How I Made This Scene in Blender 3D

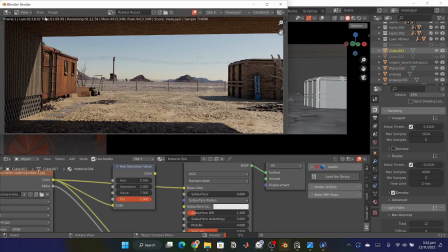[8:11]
So I got rid of the mist pass and I just focused on color grading and color correction.
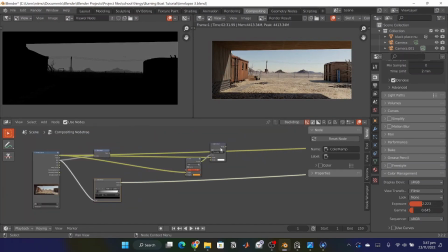[8:19]
I wanted this orange dusty feel. So that was what I went in for.
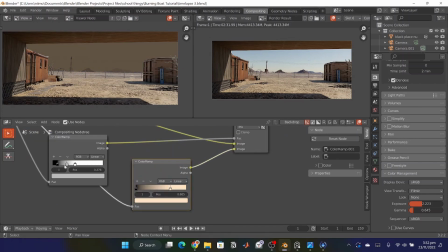[8:26]
Um Around this time I wasn't trying to be like the original render.
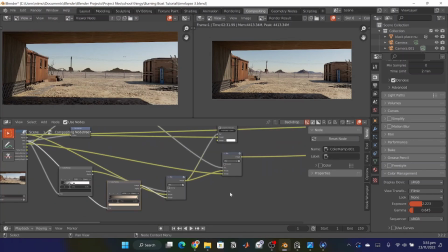[8:31]
I wasn't trying to make the exact same thing because I felt like I had already gathered enough inspiration. So I just worked and played around with what I could get. I added some lens distortion and some blur.
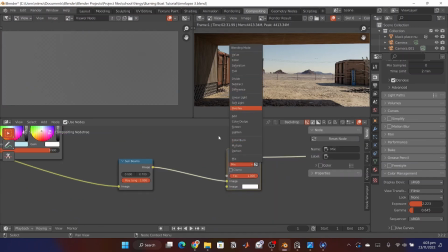[8:44]
I just wanted it to be like a real life camera because this is a realistic scene.
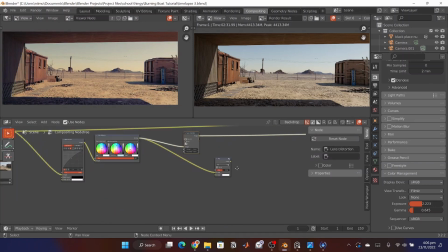[8:47]
And I added some overall noise and I mixed it using, I think, an overlay.
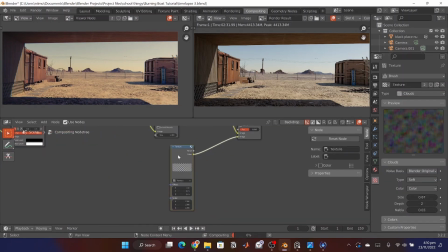[8:53]
Yeah, I used an overlay and that was how I fixed it. Yeah, so yeah. So that is how I made this video in that's how I made sorry, that's how I made this render.
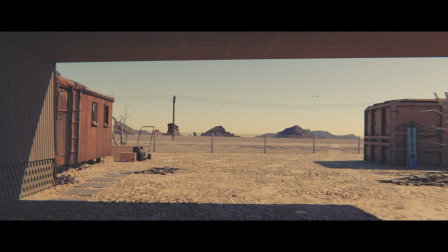[9:05]
If you like it, consider leaving a like.
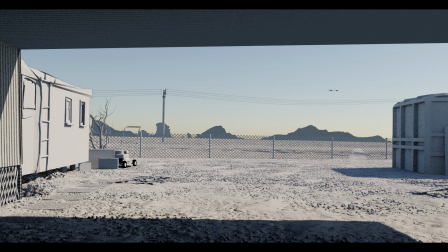[9:09]
I'm going to drop this Blender file on my Patreon so you can check that out.
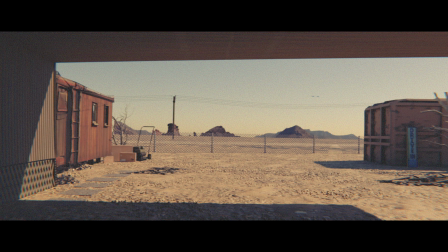[9:15]
On my Patreon, I just have my Blender project files over there.
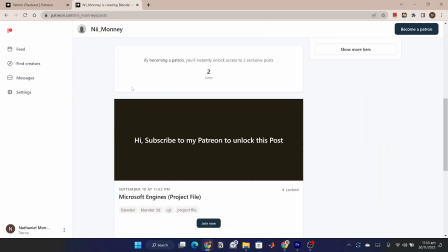[9:20]
So all the renders I've made that come on YouTube, the project files on Patreon.
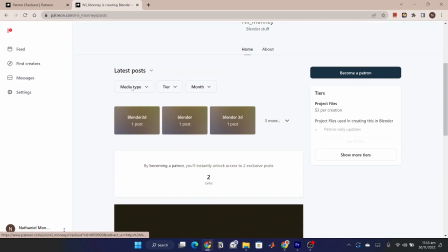[9:25]
Is my Patreon for that. I just my only tier. It's around $3. I might even reduce it, but it's just for those who want to support me.
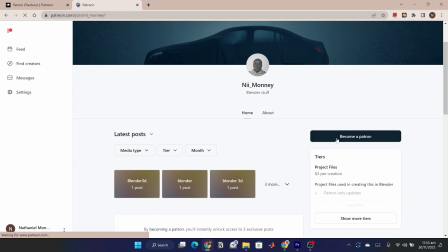[9:33]
It's not really like I'm selling something. It's just for support.
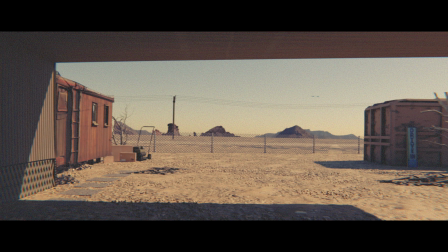[9:36]
So if you want to support me and want to help me make more content for you guys, you can just join my Patreon. It's $3. Yes. So thanks for watching. If you enjoyed this video, you can just leave a like and I'll see you in the next video. Thanks a lot.